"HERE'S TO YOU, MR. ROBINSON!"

Well, ladies and gentlemen, we're assembled here tonight on a little film show which is put together for the purpose of a segment in a film that these people are making of my life. I've been associated with this business for about 60 years, and in that time I've met a lot of friends and haven't made any enemies, I must admit, but I've had a lot of friends, and there's a lot of people learnt quite a bit, and I've learnt a lot from them. But the object here tonight is to add this little assembly to the film that has already been made. And you'll notice that the camera's set up here, and we've got lights set up there,
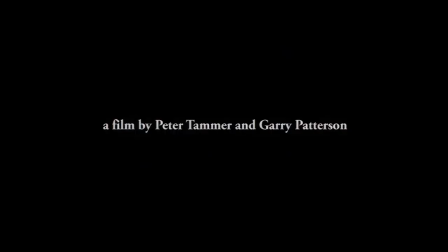[0:44]
so that whatever is done here tonight will be shown or seen on the film and possibly be shown on TV. So you might have a geek at that, eh? By the time we get a few shots here of what's going on and showing a few films, the night will be gone. So without any further ado, we will switch on to the... Out of the light, Garry.
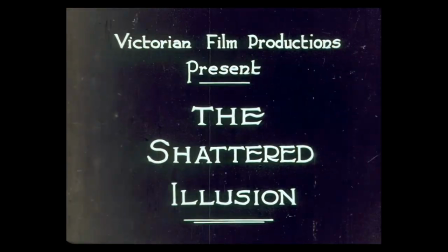[1:12]
Victorian Film Productions present The Shattered Illusion. Director, A.G. Harbrow. Photography by REG Robinson.
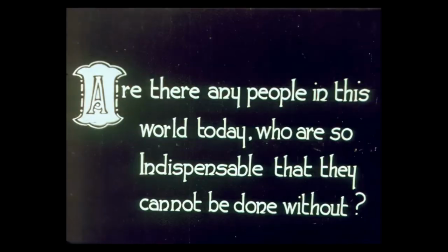[1:25]
Assistant Director, R. Clark Harrison. In the dance sequence, the leader of the band failed to show up, being sick, or actually had the flu on this occasion.
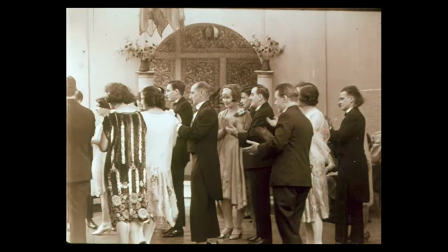[1:40]
And me being a violinist, I said to the director, you turn the camera while I lead the band.
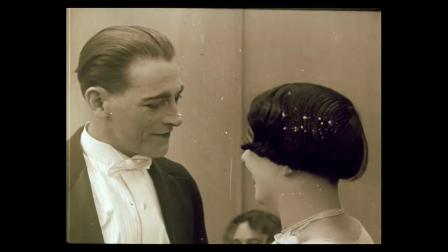[1:47]
And as a result of this, we were able to get the sequence, which we would have not been able to do otherwise.
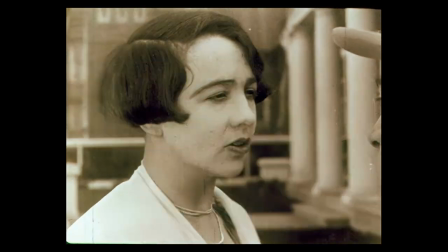[1:56]
This one here is taken at Moore's place in Toorak, a mansion that he threw open to us for this photography. Now that's Harbrow with this other chap, taking this old chap down to the old hooker. And they take him aboard, of course, with the idea of fanning him. And the result is that we never had artificial lights in those days,
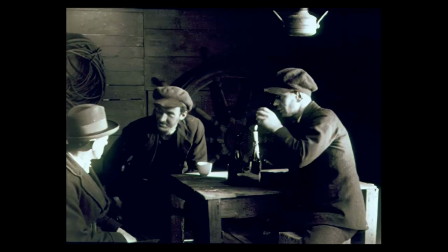[2:24]
and we had to rely on sunlight to get the effect that we desired. Therefore, we waited till the sun got low in the sky and for the sun rays
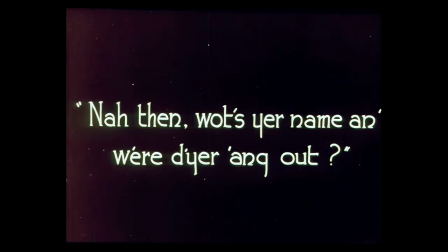[2:33]
to come right through and strike the other side past the candle and the table, as you can see. They asked me to play another part in this film, and as captain, oh, there I am on the screen at the present time.
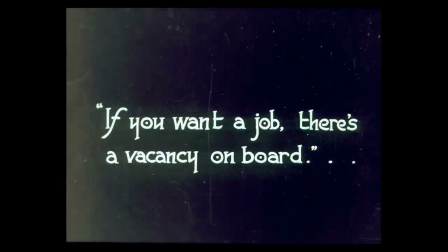[2:47]
We took this chap up the gangplank and took him aboard, and we decided to give him a job in the stokehole. This is a scene we took in the backyard at Abbotsford, and it was a stokehole scene,
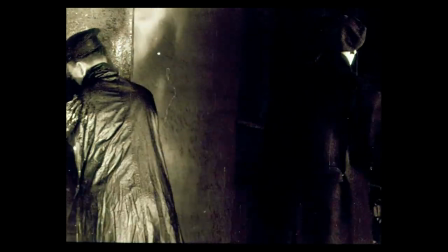[3:06]
and it was done on a rocking stage similar to what a rocking chair would be, to give the effect of a rolling ship. Now, this is the scene with the model work in.
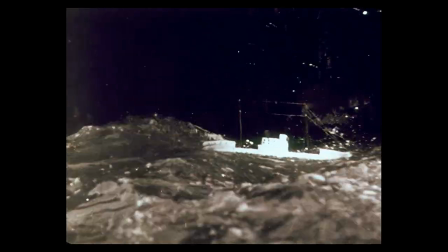[3:19]
It's also taken in the backyard, and we had a lot of trouble trying to get this sequence for the simple
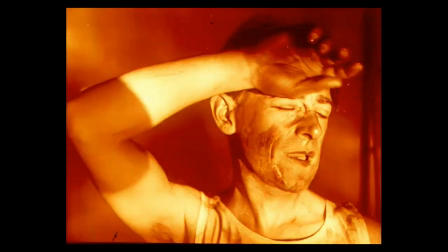[3:26]
reason that we never had a camera suitable to speed up to 128 frames.
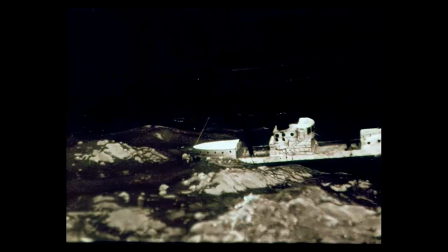[3:31]
Herschel's were the only people that had one, and we hired that.
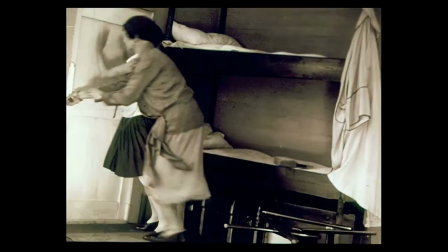[3:35]
Well, we had all the necessary equipment, such as smoke, aeroplane propellers, and the tank and all that sort of thing, and the model. But once the camera was got up to speed, with three turns, it would jam. Right, everything had to be stopped, and the film was pulled out all over the yard, and another try was made.
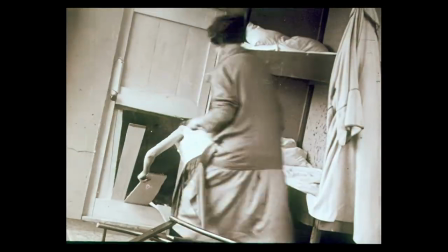[4:00]
Well, during the afternoon, it took us all the afternoon to get a few feet of about 50 to 60 feet, which we had to use in the film.